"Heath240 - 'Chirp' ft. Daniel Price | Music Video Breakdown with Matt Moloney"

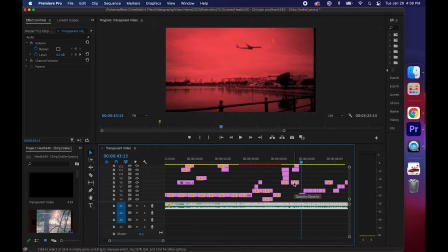12:32 And then from there, I bring in this aspect of realism again,
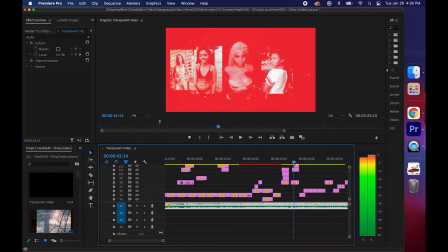12:37 but I'm doing it more so as a full screen thing, as opposed to like a photo collage aspect like these were.
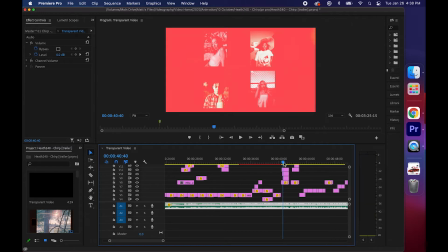12:44 And I think that's, having the 2 different approaches is really beneficial, because it transforms the viewer's like mindset and perspective. And I think when you're working on short projects like this, you want to be doing that a lot, just like this song is doing.
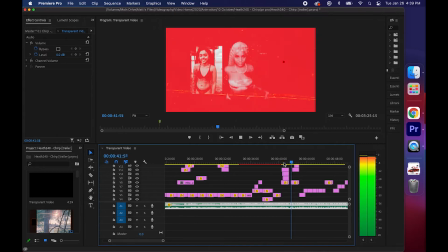13:00 So keeping forward after this, just a bunch of different photos coming in and out.
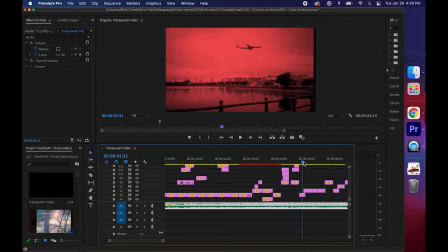13:09 It's almost as if it were a video, just like a frame by frame video.
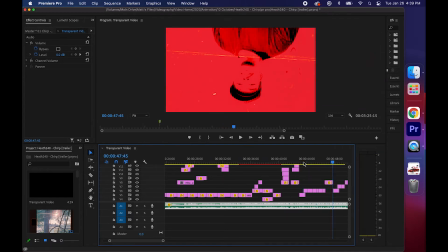13:14 Continuing on, more and more photos. I added a drawing in there, and then I played around with the photos here.
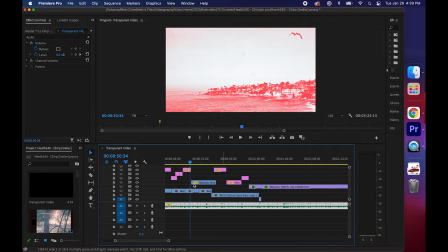13:20 Even putting the photos over together as well as over the red grain loop, I think it really helps, because it's just so much going on.
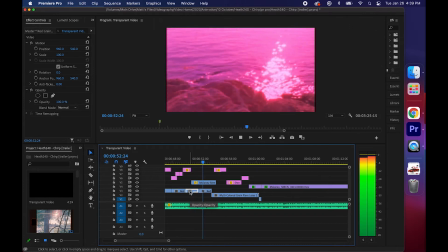13:29 And then I added this
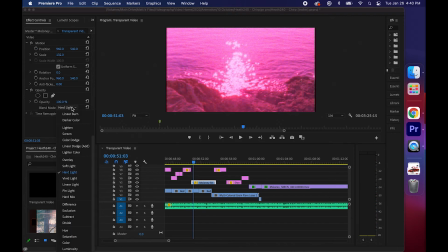13:34 this footage as well of some beaches in California, and I made it into the hard light blending mode.
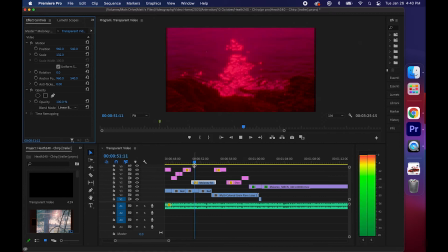13:41 I think this was perfect. It was more, I think I have a, yeah, so I guess, I don't know, I didn't like the way that it was looking at first, and I needed it to be a little bit brighter.
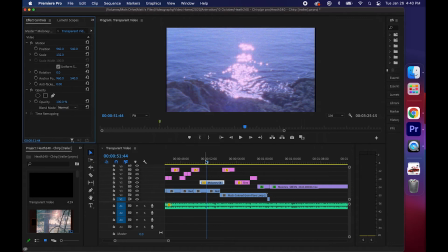13:54 This is what the normal footage looks like. Obviously, it's fine, it could have been good, but having the hard light made it that dreamy kind of like nostalgic feel.
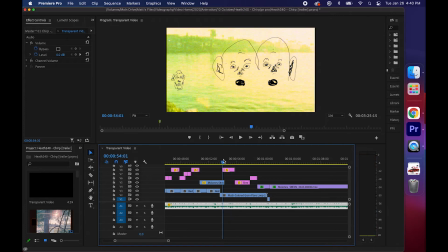14:08 And so for something like this, I always want to just make sure that I'm mindful of not just putting in cool clips, but also adding in what the audio is. Video is 50% audio, and this is a perfect example of it.
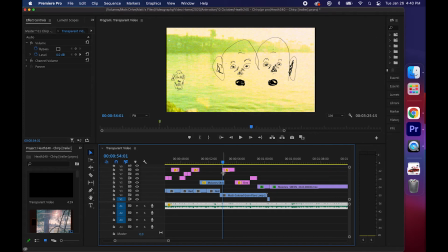14:24 Heath says, "These people drive me crazy," and I wanted to make sure that I added in some, a little wild drawing that I had, since we didn't have too much time to get any just really ignorant and crazy crazy like photos or footage when we shot.
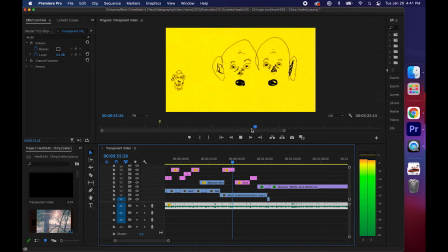14:40 So I added this in. This is one of those things about just timing wise, adding this into small town America.
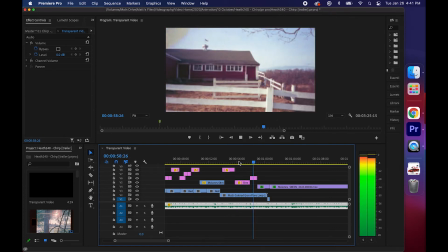14:48 This gives it that feel of what the song is actually about.
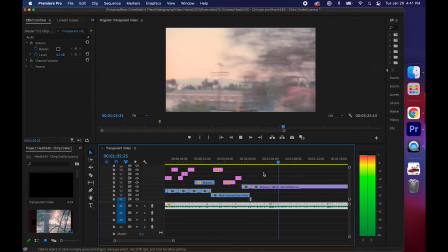14:53 Then I changed it over to Super 8 again, but I added in without the border. It looks like nostalgic footage, but it doesn't have that border.
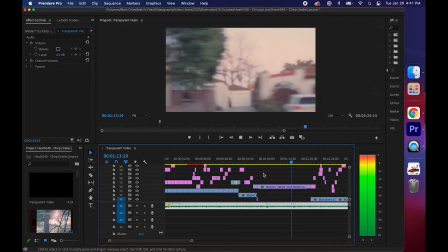15:01 I think it's a good way of showing similar style footage, but not having the same format almost, even though it is.
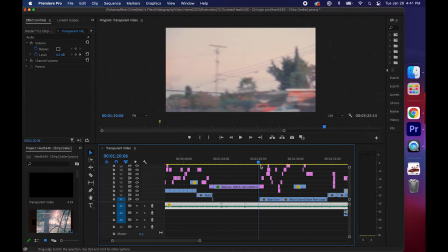15:09 So I'm moving forward again. Right here you can hear there's going to be another change coming in.
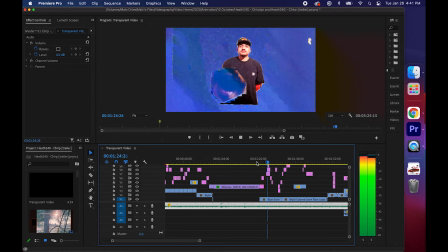15:16 And I just add in some more drawings. It's a flip back to, you know, the unrealism and then realism.
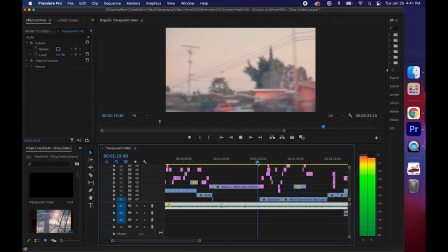15:24 And just for now, once it cut back in, like it did here, I really just decided,
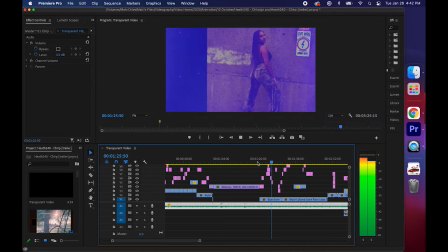15:30 like, let's just go all out with it, add in whatever, both realism and unreal.
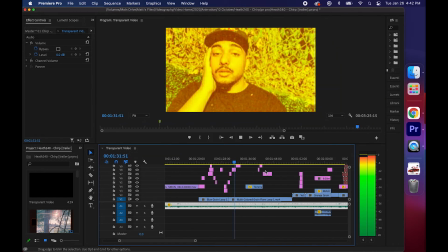15:37 I included a bunch of random photos. I changed up the color here as well,
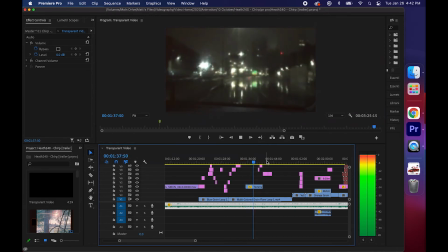15:42 just to give it that different aspect and that feeling of movement, so it's not just all still again.
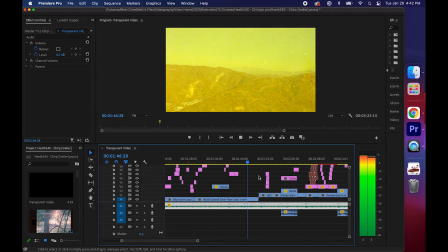15:51 Again, making sure that I'm staying up to par with what's going on in the song.
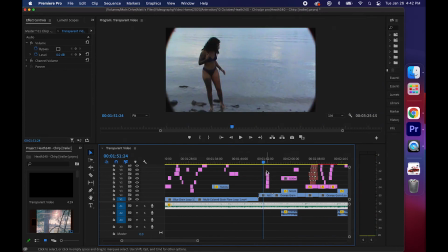16:01 This is playing a little slow because of my computer, but so yeah, this is another example
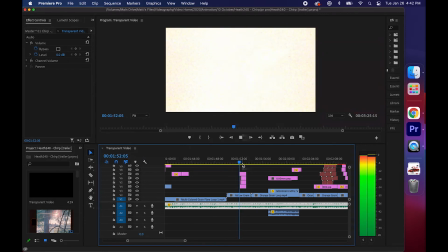16:08 of a quick little, you know, photo animation. And these are super simple to make.
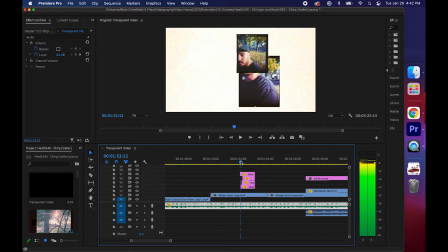16:13 You just got to plan it a little bit in advance. For something like this, I just took 4 different photos of his face,
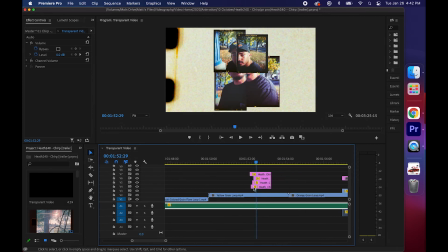16:19 you know, put them one after the other in a video, and then and a little grain loop in the back, and it's a video.
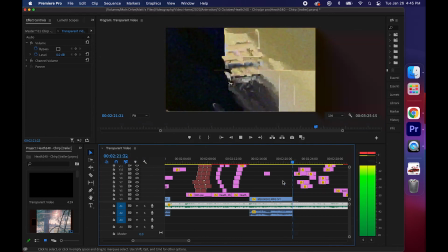16:28 And then we transition into Daniel Price's part.
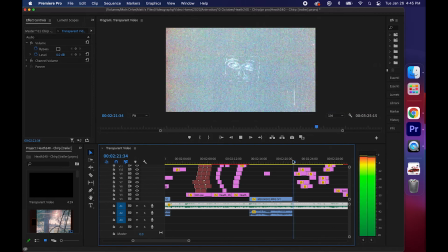16:30 And when we transition, I really like to have that unrealism aspect with the drawings and, you know, the artistic thing.
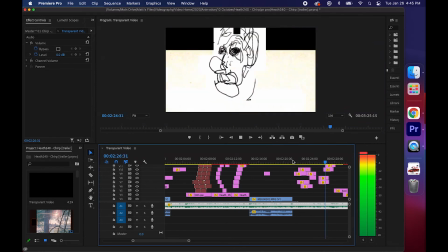16:38 So add in some drawings.